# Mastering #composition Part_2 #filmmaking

Hey creatives, welcome back to the channel. I am Amanda.
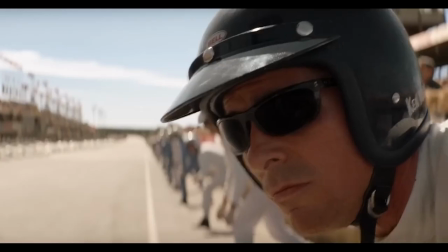4s
In the previous episode of composition and framing, we broke down the commonly compositional framing used by filmmakers. Now that we've gone through that vastly, the next question becomes how should we compose the subject in each frame to fit into the cinematic framing?
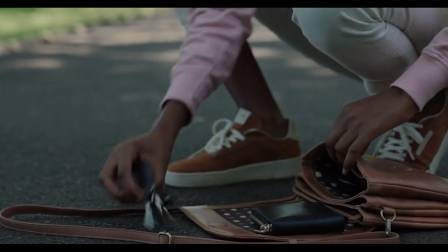20s
Welcome to the part two on compositional framing, guest snarking as we journey through this learning curve together.
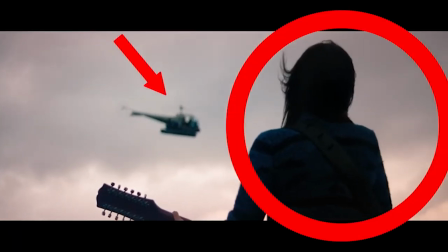27s
Compositional framing is a delicate dance of arranging elements within the frame to elicit emotions, tell stories and immerse the audience.
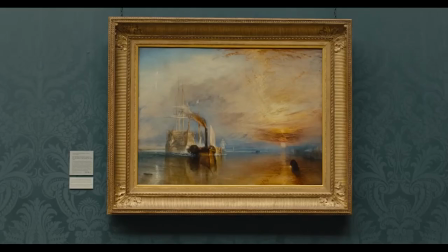36s
It's about more than just capturing a scene, it's about crafting a visual narrative that speaks directly to the heart and soul.
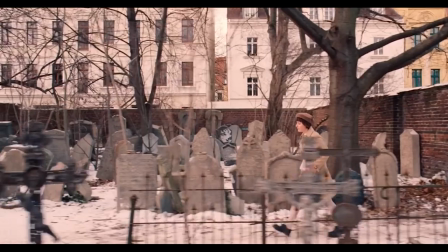43s
Every shot is a canvas and every composition is a brushstroke that paints the story's essence.
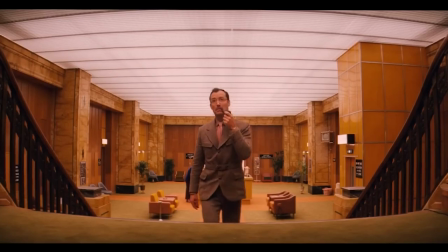49s
The arrangement of characters, objects and space within the frame is a language through which we communicate emotions, tensions and relationship so first off we're going to begin with one shot a one shot or a single is a
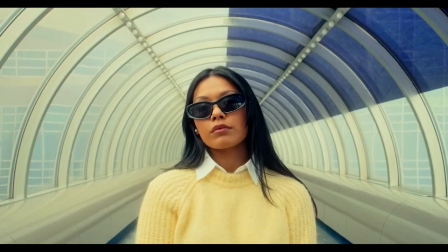64s
compositional technique that focuses exclusively on one character within the frame as the lone character remains
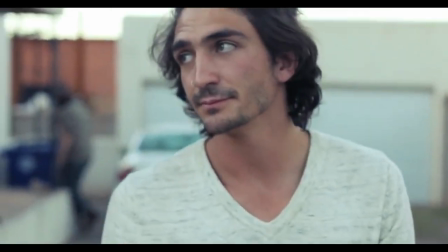72s
the primary focus the technique emphasizes the character's facial expression body language reactions and can be used to convey a character's isolation creating a surreal and an immersive connection between the viewer and the character.
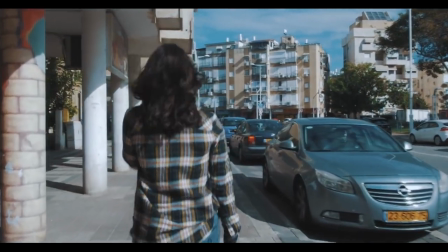88s
Single shots are used in various ways imaginable. Most single shots are more frequently medium shots or close-up,
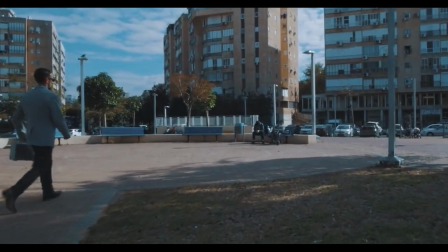95s
but in cases when they are wide singles, it's mostly compelling showing emptiness.
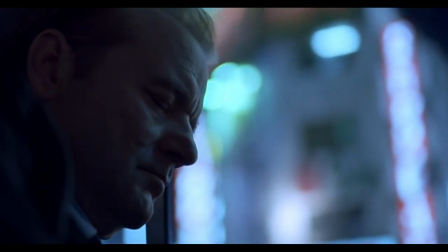101s
Let's delve into the concept of a single shot with this movie references. This movie was directed by Sofia Coppola in 2003, Lost in Translation.
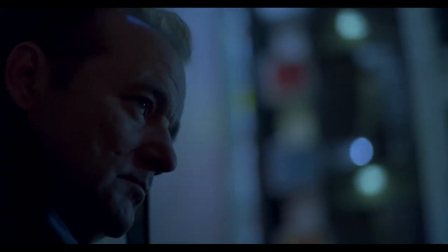109s
The single-character shot was employed brilliantly to capture the emotional isolation and introspection of the main character.
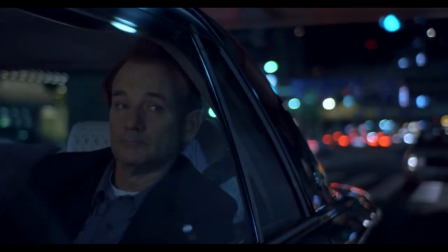116s
The film's contemplative tone is accentuated by shots that linger on their faces,
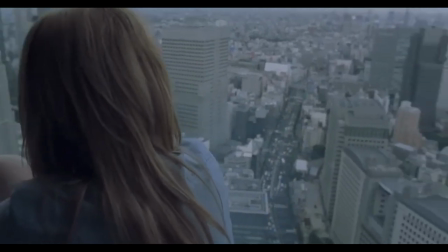121s
allowing the audience to witness their unspoken thoughts and the complexity of their feelings.
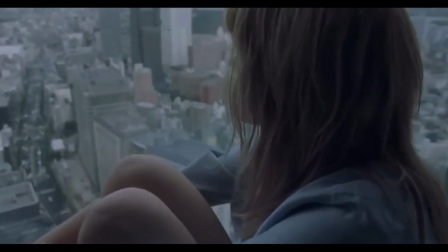126s
Through single-character shots, the film conveys the disconnect they feel in a foreign environment and their genuine connection with each other.
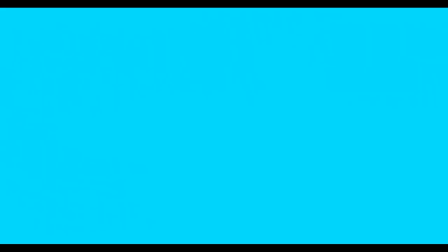135s
And this next movie was directed by Alejandro Gonzalez. The Revenant.
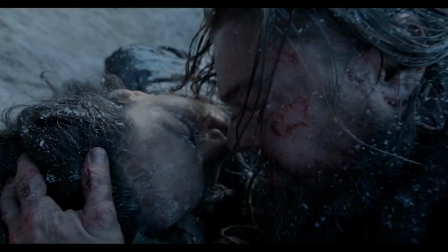140s
The single character shot plays a vital role in immersing the audience in the harsh and unforgiving wilderness.
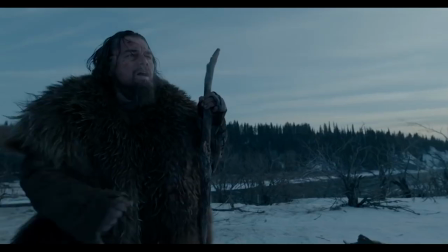147s
The film's protagonist, Hugh Glass, is frequently shown in single character shots that captures his struggle, determination, and raw emotions.
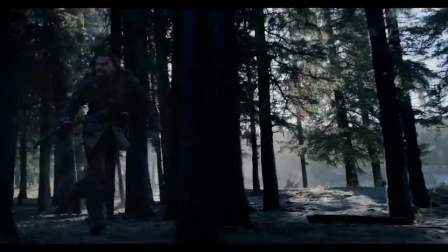156s
This shot intensifies the physical and emotional challenges he faces, emphasizing the resilience and the relentless nature of his journey through the movie. Our next point is a two-shot. A two-shot involves framing two characters within the same shot,
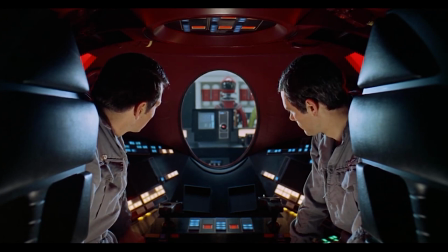174s
often side by side or facing each other or in any other form needed for the scene.
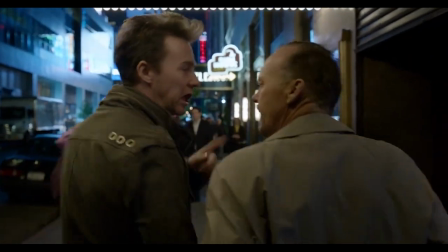179s
The characters are usually filmed from the mid-chest up, usually in a way that highlights their interaction,
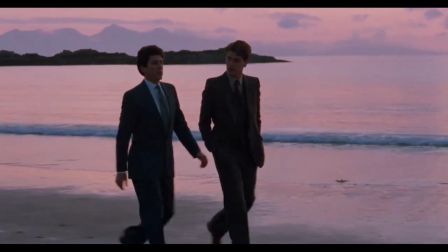185s
relationship or dynamics, which can also show harmony or disharmony depending on the scene.
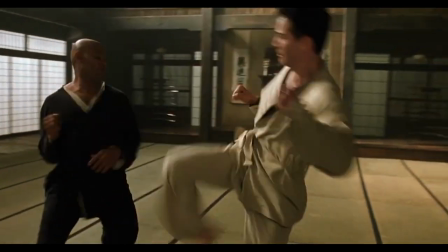190s
Having the characters be the main focus of the shots while the surrounding environment can also play a role in conveying the scene's contest.
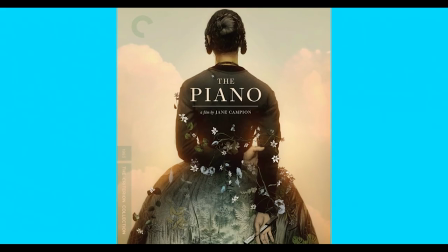200s
In this film, The Piano, directed by Jane Campion,
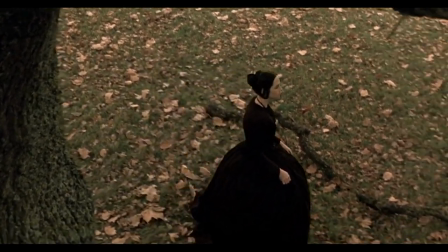203s
there's a memorable two shots that beautifully illustrates the complex emotion and relationship in the story.
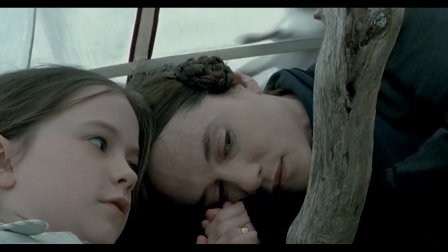210s
In a pivotal scene, Ada and George find themselves in a lush forest clearing.
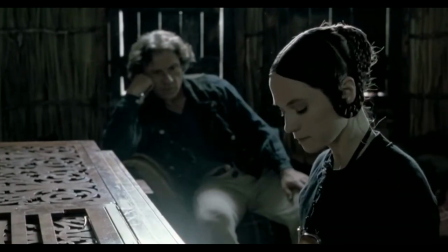215s
As Ada plays her piano, George listens attentively. The camera frames them in a two-shot with Ada sitting at the piano and George standing nearby.
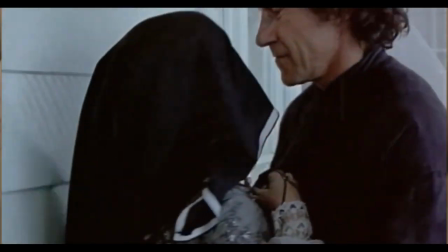224s
This composition captures their emotional connection,
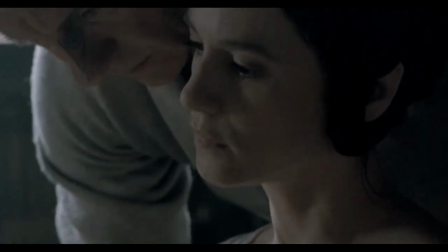227s
Ada's music expressing her inermost feeling and George's attentive presence revealing his growing affection for her.
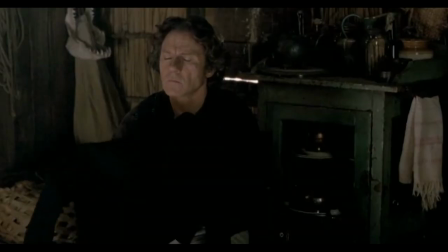235s
As the scene progresses, Ada and George' unspoken bond becomes palpable. The surrounding nature adds to the sense of intimacy and vulnerability.
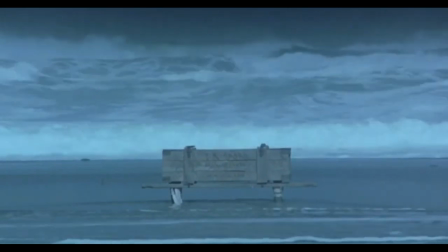244s
As the character connection deepens beyond words,
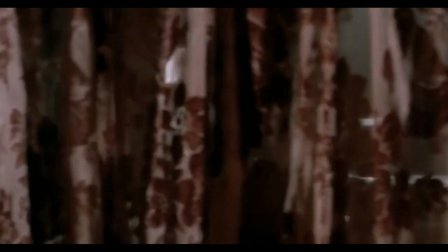248s
with that being said, the piano exemplifies how this technique can convey intricate relationship,
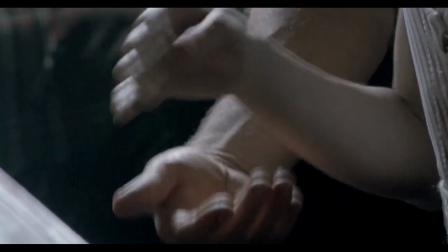255s
unspoken emotion and pivotal moments without relying solely on dialogue.
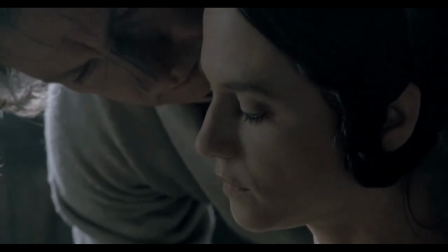260s
As more subjects or elements are added to the frame, the name of the population size changes accordingly.
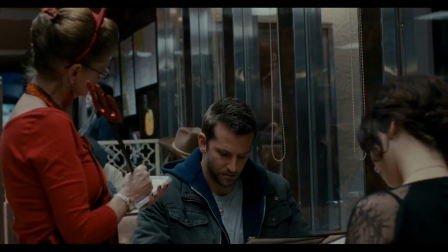266s
An over-the-shoulder shot occurs when the camera is placed behind the shoulder of the character.
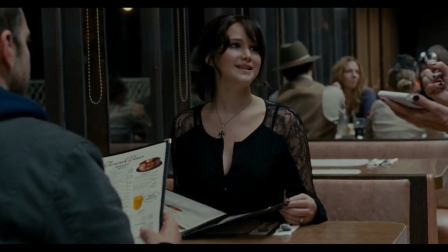271s
The character's head and shoulder are seen in the foreground and are used as a framing device for the shot.
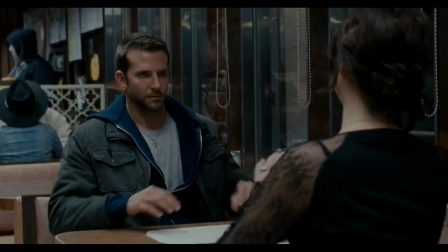278s
While also revealing the face of the character they are interacting with,
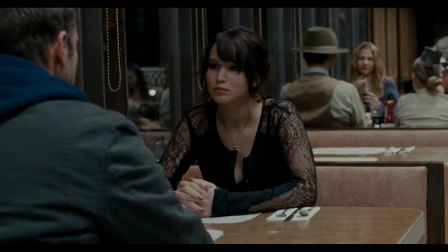282s
it serves to create a sense of spatial relationship and engagement between the characters.
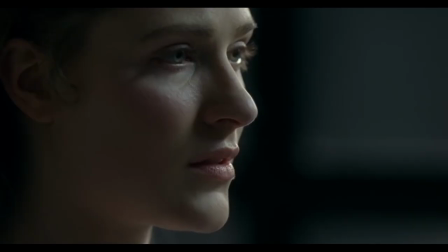289s
Over-the-shoulder shots can be used to suggest tension, intimacy, desire, hatred, imprisonment or conspiracy.
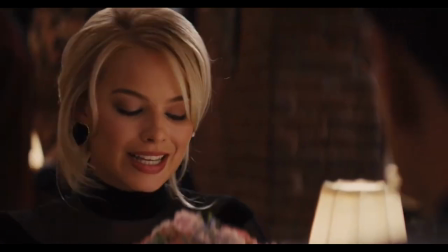296s
It depends on the storyline and staging. In this movie, The Social Network,
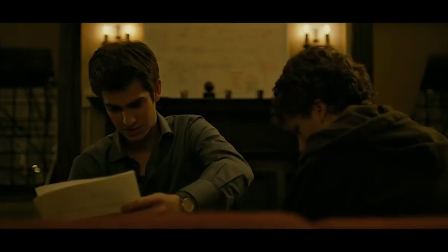302s
there is a compelling use of the over-the-shoulder framing during a pivotal conversation between Mark and his lawyer Sean Parker.
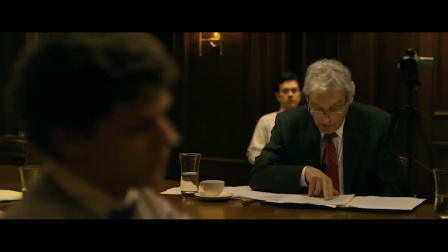309s
During this scene, Mark and Sean are engaged in a conversation about the potential of Facebook.
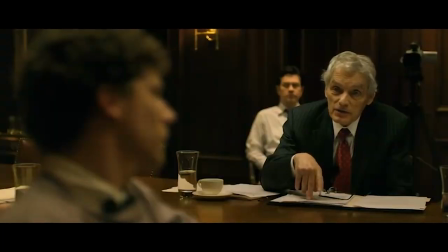316s
The camera is positioned behind Mark's shoulder, focusing on Sean in the foreground.
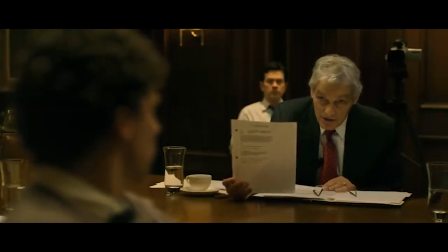321s
Mark's profile is partially visible and the camera captures Sean's face as he speaks.
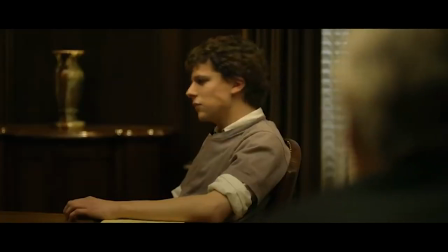328s
This over-the-shoulder framing achieves several effects.
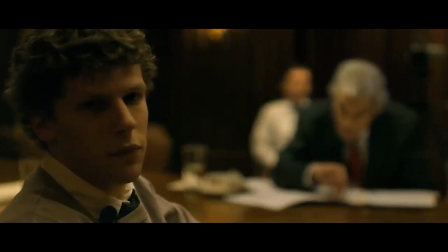332s
The audience feels as though they are a part of the conversation, observing Sean's expression while hearing his dialogue.
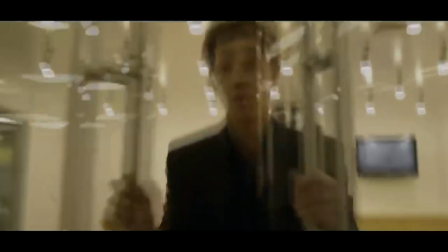339s
The viewer can closely analyze Sean's expression and body language as he talks, providing insight into the motive and emotion.
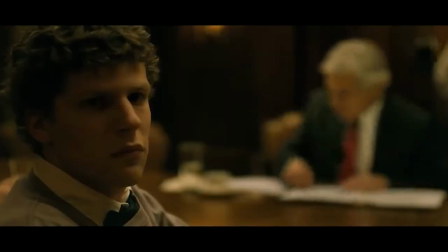348s
The framing highlights the power dynamic between Mark and Sean, emphasizing emphasizing Sean's charismatic presence. And now we move on to the POV shot, which we call point of view.
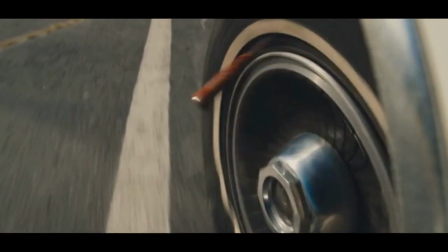360s
A point of view shot is intended to represent the subjective view of a specific character.
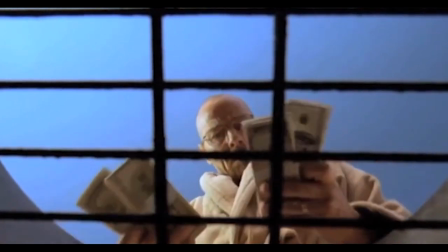366s
The camera lens is physically placed at the eye level of the character whose POV were seen in the way the audience sees what the character sees.
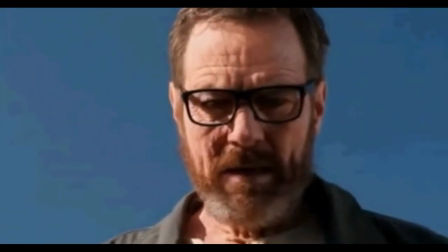374s
By adopting this character's viewpoint, the audience gains insights into their thoughts, emotions,
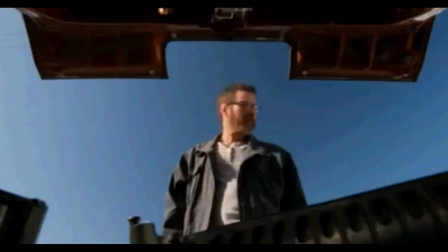381s
and reaction, making them an active participant in the narrative.
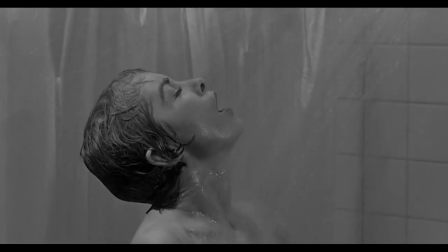385s
In Alfred Hitchcock's iconic film Psycho, there's a famous POV shot during the shower scene as Marion takes a shower.
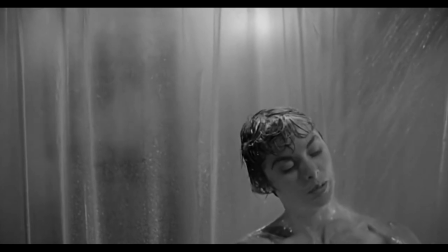393s
The camera's perspective switches to a POV shot from behind the shower curtain.
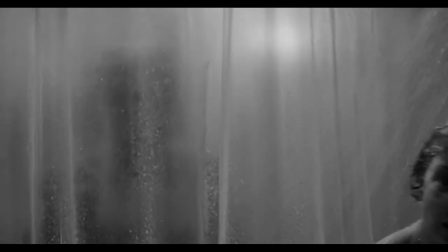398s
This viewpoint aligns with the audience, with the vulnerable position of the character intensifying the suspense and terror of the moment.
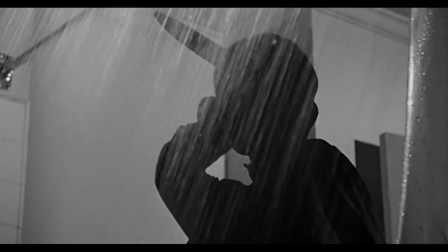406s
We witness the menacing figure approaching through Marion's eyes, creating a visceral and chilling experience.
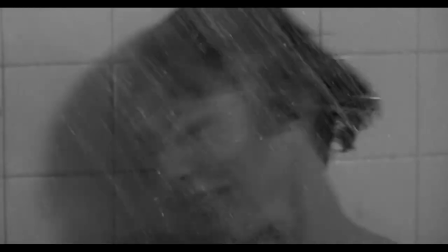413s
The POV framing technique is a potent tool in cinematic storytelling, inviting the audience to experience events as if they were the character.
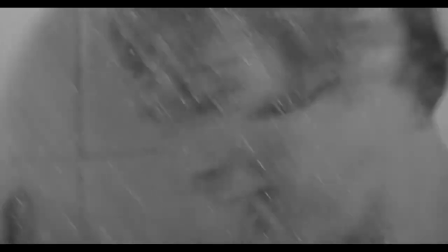422s
Hitchcock's mastery of his technique contributed to the lasting impact and visceral nature of the scene, showcasing the power of cinematography to evoke genuine and emotional responses.
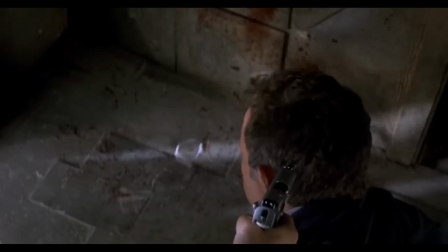433s
Insert. An insert in composition framing is a cinematic technique where a brief shot, often a close-up,
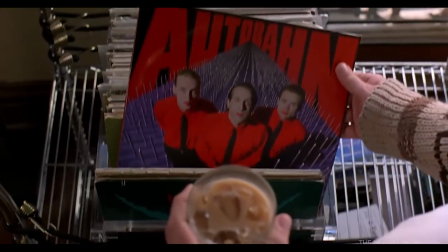440s
is inserted into a sequence to focus the viewer's attention to a specific detail, object or action.
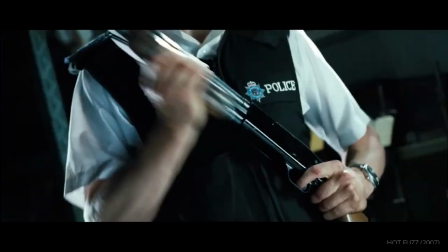448s
This shot provides contextual information, emphasizes emotions or adds depth to the storytelling.
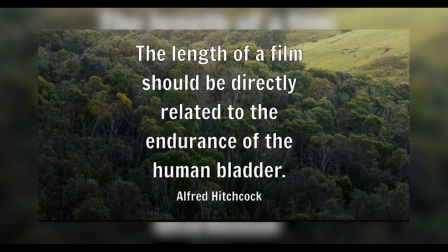455s
Director Alfred famously said, the length of a film should be directly related to the endurance of the human bladder.
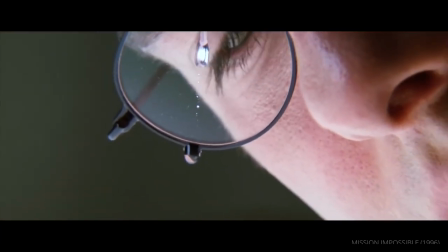464s
Insert shot supports this notion by conveying essential information efficiently without unnecessarily prolonging scenes.
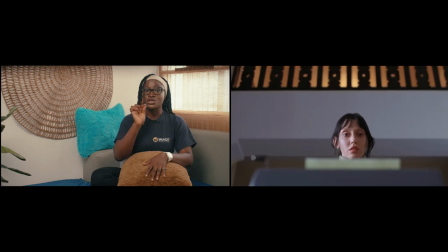472s
In the movie The Shining by Stanley Kubrick, he utilizes the insert shot to create an unsettling atmosphere. In one of the iconic scenes, Wendy Torrance discovers Jack's manuscript,
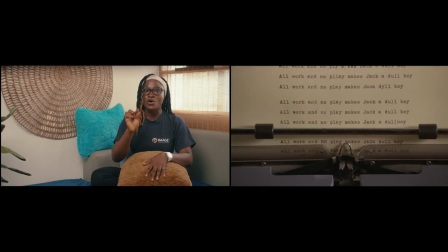484s
filled with pages repeating this same sentence, all work and no play makes Jack, a doll boy.